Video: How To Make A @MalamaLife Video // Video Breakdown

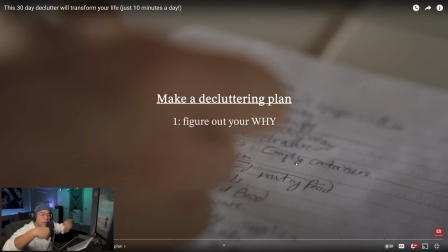6:40 nice i like the way that this looks it's very clean very simple what she does here is she lays a text over footage and it almost looks like i don't know if she changed the opacity of the actual footage where it's you know it's a little darker maybe she changed the exposure so there's different ways you could do it or what some people do is you have your footage and then on top of that you'll have maybe a a black matte and then change the opacity of that so you don't lose a lot of the details in the actual footage and the lighting and then
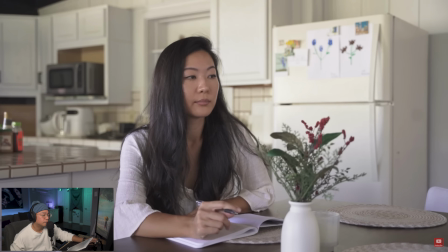7:13 having the title on top so like the way it looks just in case you guys are wondering how she did it or how you can do this okay before
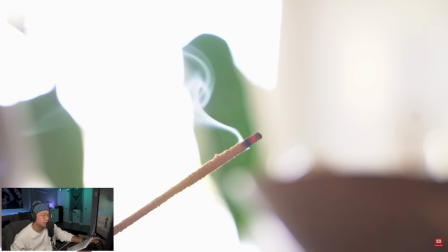7:21 we do anything i think it's important to make a decluttering plan is it to simplify for inner peace so she talks about inner peace
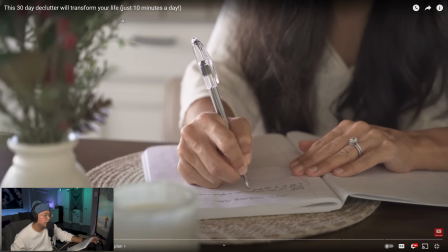7:29 incense to reset your space and mine for the new year taking a moment to reflect on this is so important so right here foreground this she has in the front fills up the frame feels good it's super intentional because she put herself on this side of the frame so it's like you know
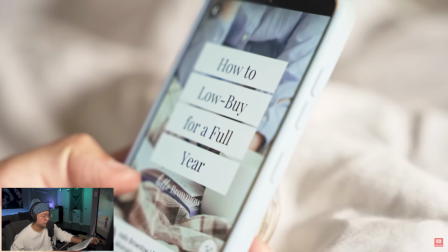7:46 if this was empty she's like okay cool let me get this in the shot if your closet is unmanageable try to give yourself a specific budget next year this is so important so that we don't go into the cycle of purging then so this is a little soft on the focus so this
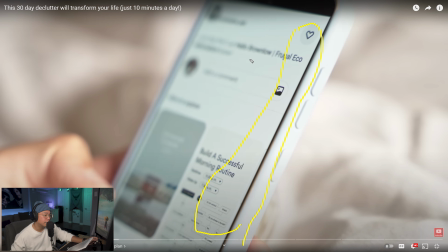8:03 is the issue when you shoot with like such a low f-stop it's hard because like look what's in focus it's like this when i feel like maybe she really wanted it to be in the center the only issue is like when you're shooting by yourself and you're trying to do it you
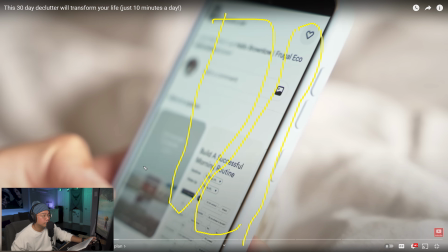8:18 know it it's really tough to get that angle and that in focus for me it's like i probably shoot at a little bit of a higher f-stop just
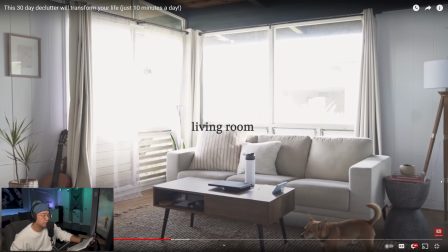8:26 so i could get majority of the phone in focus something to to note when you guys are shooting and the maybe pile let's start in the living room okay probably the most problematic i love how the shot is slower um and she's actually panning from at the right very very slightly she did it earlier with the clothes in the closet and i think the idea of slow living and minimalism the slow pans and tilts and the slow camera movements really work well just because it really emphasizes that just slow so so as opposed to just it being stationary which you could do as well
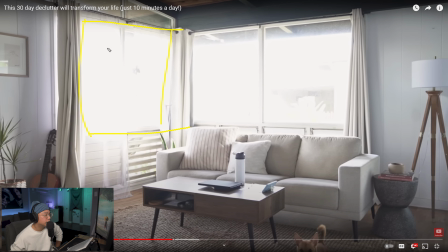9:03 but any type of movement is always good my thing here is a lot of the shots against the window are very overexposed so this is like really really bright for me i feel like the detail maybe she did it on purpose because the background maybe doesn't look good so that's a whole different story but if you guys are shooting and you guys are noticing you know when you guys are shooting against your windows the reason is because you are probably trying to expose for the inside and when you expose for the inside the sun is just way too bright that it gives you this overexposed
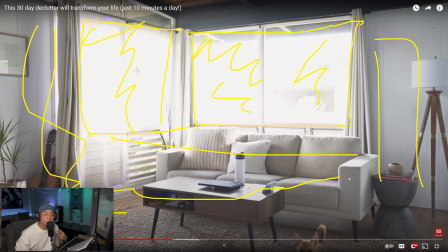9:35 background there are certain things that you can buy where you can balance this out you could expose for the background but that means that everything in inside is dark then what you would have to do is maybe turn on some of these lights maybe actually light the room so it's even you can also buy
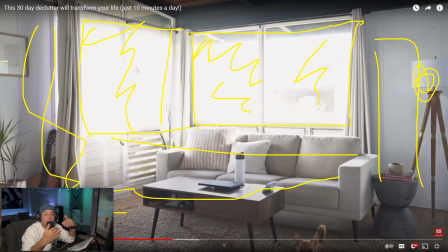9:52 filters for your camera that will have you expose a background and actually give the inside a bit more uh exposure but if you can't do that you know you don't have the money to buy all this stuff what i would do is i would i'd raise the f-stop so the background is a little bit more exposed and then find a middle ground between the inside and the outside and then in post maybe like lift
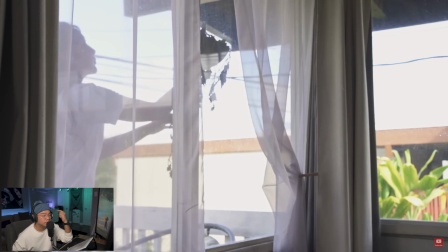10:17 the shadows just because i feel like sometimes the outside seeing everything gives it a little bit more life you know second day was four dead plants so here what i'm talking about like this looks great just seeing that like little touch of green against like that nice white in the living room would